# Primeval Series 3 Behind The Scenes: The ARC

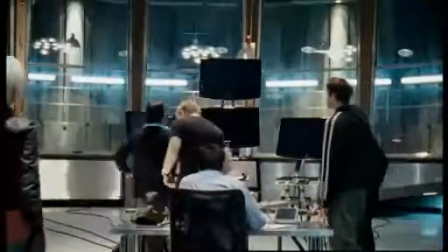[0:12] me in the driver's seat, please.
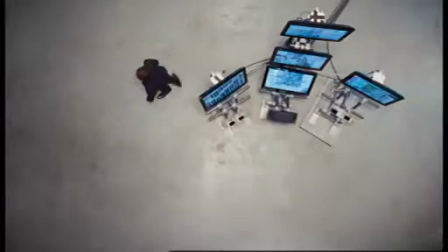[0:16]
This series is like a totally different thing now. This being what was the Ark was quite empty in respect of what it is now.
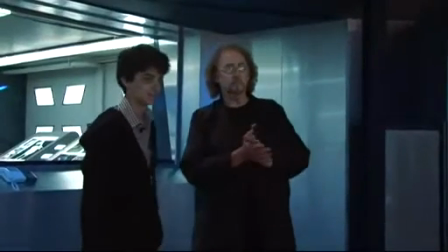[0:23]
And what we've attempted to do is progress this into a much more high-tech area.
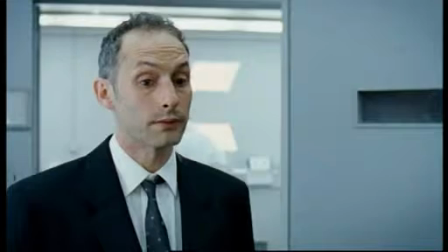[0:27] Right, I want to do my own post-mortem.
Well, we're building what looks like guns here and all sorts of other things.
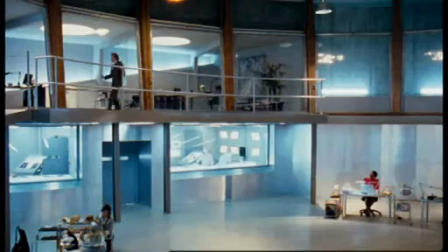[0:36] And it gives all the technicians something to do in the background. Where is everybody? None of them are responding to their mobiles.
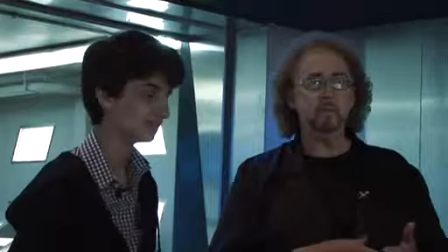[0:43] Leek is planning something, and I want to know what it is.
Primarily, it's all about underlining people and making them look more exciting.
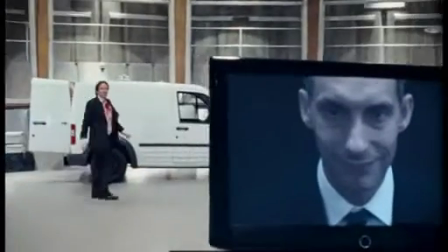[0:50] Leek, you're never going to make me beg for my life, so let's just end it now.
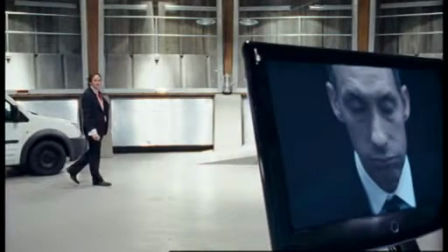[0:57] All right, if you insist.
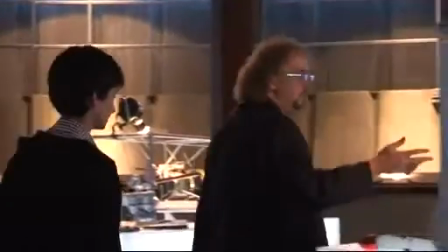[1:00]
Things like these devices, like some of these we've just built out of found objects and created guns and
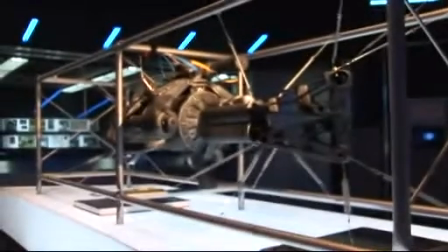[1:07]
put together almost recycled pieces of technology. A lot of this is purely for the camera.
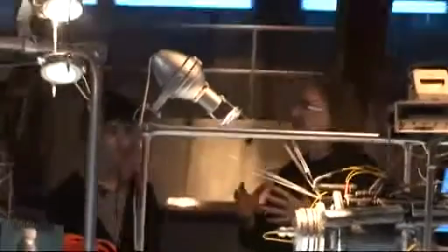[1:14]
A lot of it's designed through the camera. It's not necessarily something you see from a wide point of view with your eyes.
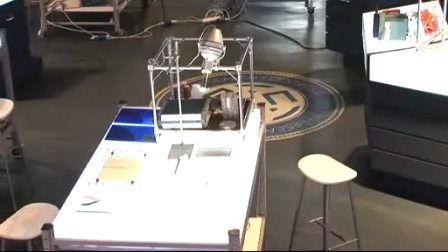[1:21]
So a lot of it's got to do with long lenses and looking down things and through things and seeing movement in foregrounds.
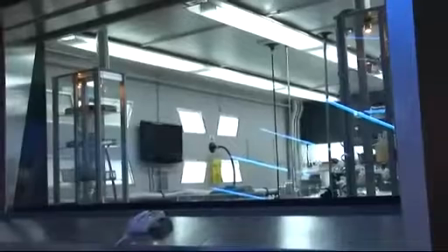[1:25]
This sort of project gives you a chance to be really free with your design and very conceptual,
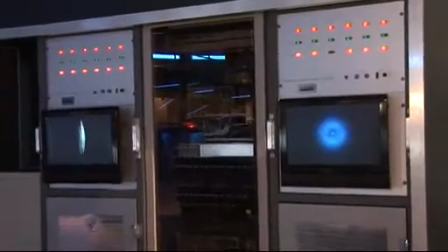[1:29]
and you can come up with almost anything, and no one knows what it looks like, so they don't write what it looks like,
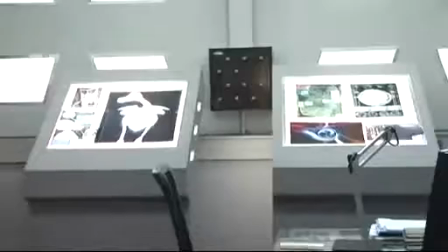[1:35]
and then you build these things and you have a team of people that just help you construct it.
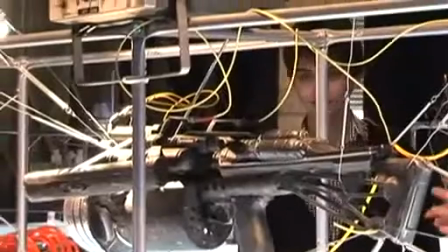[1:40]
So some of these things, I build a lot of these myself, and I build it with my team,
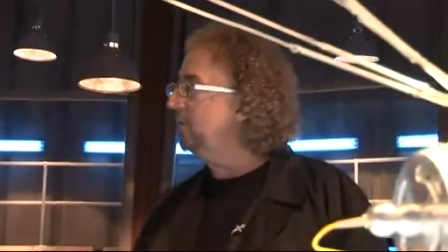[1:45]
and we actually construct them together and let them organically create, and they're not necessarily something you draw first.
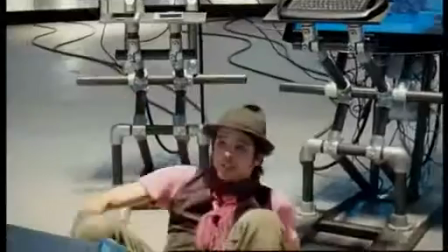[1:52] Right, that is it. This machine is officially double, triple checked.
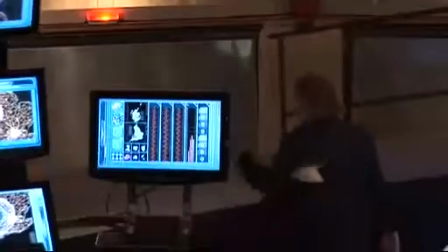[1:59] Demonstrations prove nothing, Connor.
These are the anomaly detectors, which you're probably aware of.
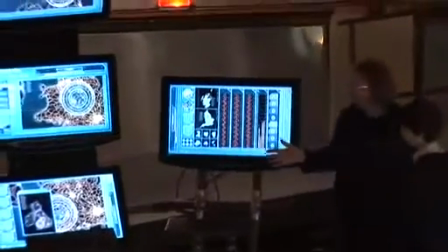[2:04]
They haven't changed much. I remember those. What did happen is that these were standing in the middle of the room.
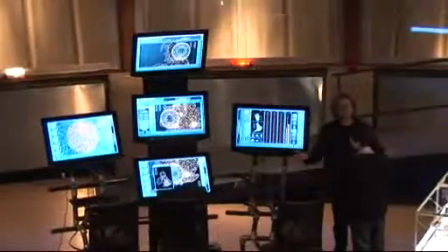[2:10]
There was very little in this room. So to underlight this and create all of this model making here has given something for them to do.
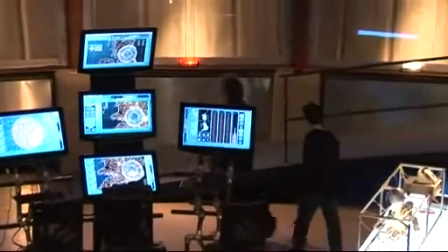[2:16]
And it primarily changed and made all the blue lights work, and we changed the ramp system and architecturally
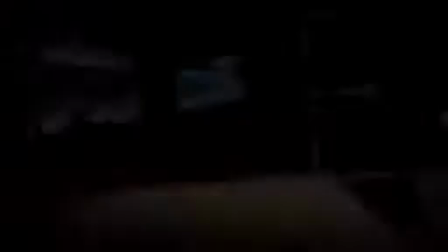[2:24]
changed the form, so it had a much more cinematic value.
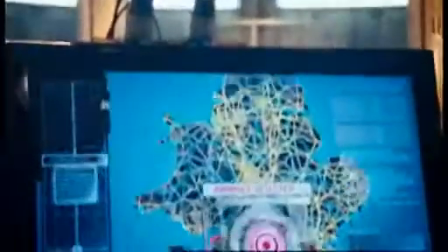[2:31] I put a visual trace on the signal that Leek was transmitting to the future Predator. That's it? There's no chance you're making a mistake?
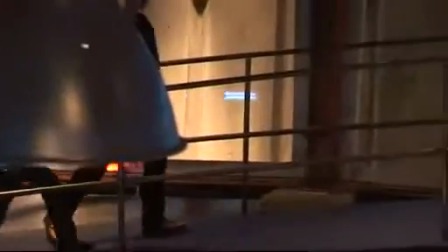[2:37] Don't do mistakes.
So as you come up on this, if you're tracking with the camera, your top views change constantly,
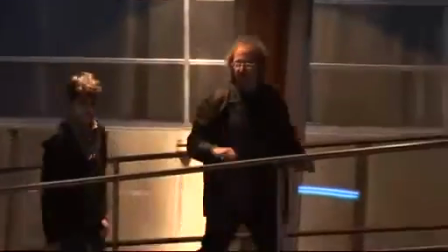[2:43]
and your map of this, or the top view of it, is just as important as being down here amongst it.
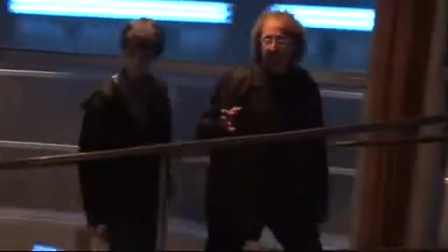[2:48]
But funnily enough, I think that being able to see this from the top now, whereas before it was empty, has become a strength.
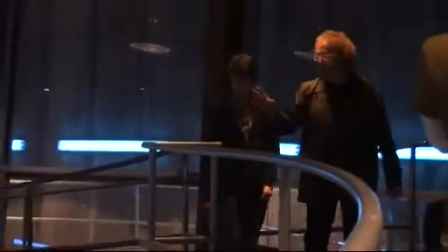[2:55]
And one of the things that we find from producing this to look as good as this does now is that there's a stronger need to be here.
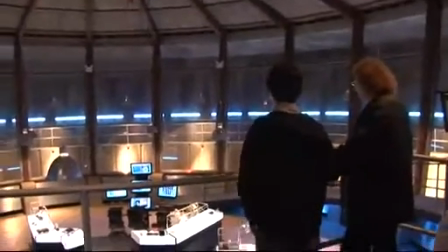[3:03]
More of the scripts are intending to be into this place for what we can produce here.
What about you, Abby?
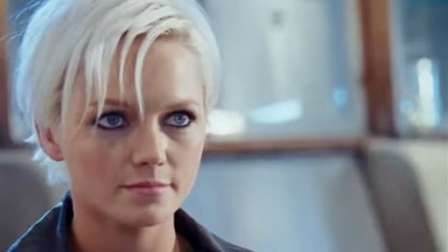[3:08] Do you think what we're doing here is right? Keeping all this a secret? Yeah, I do.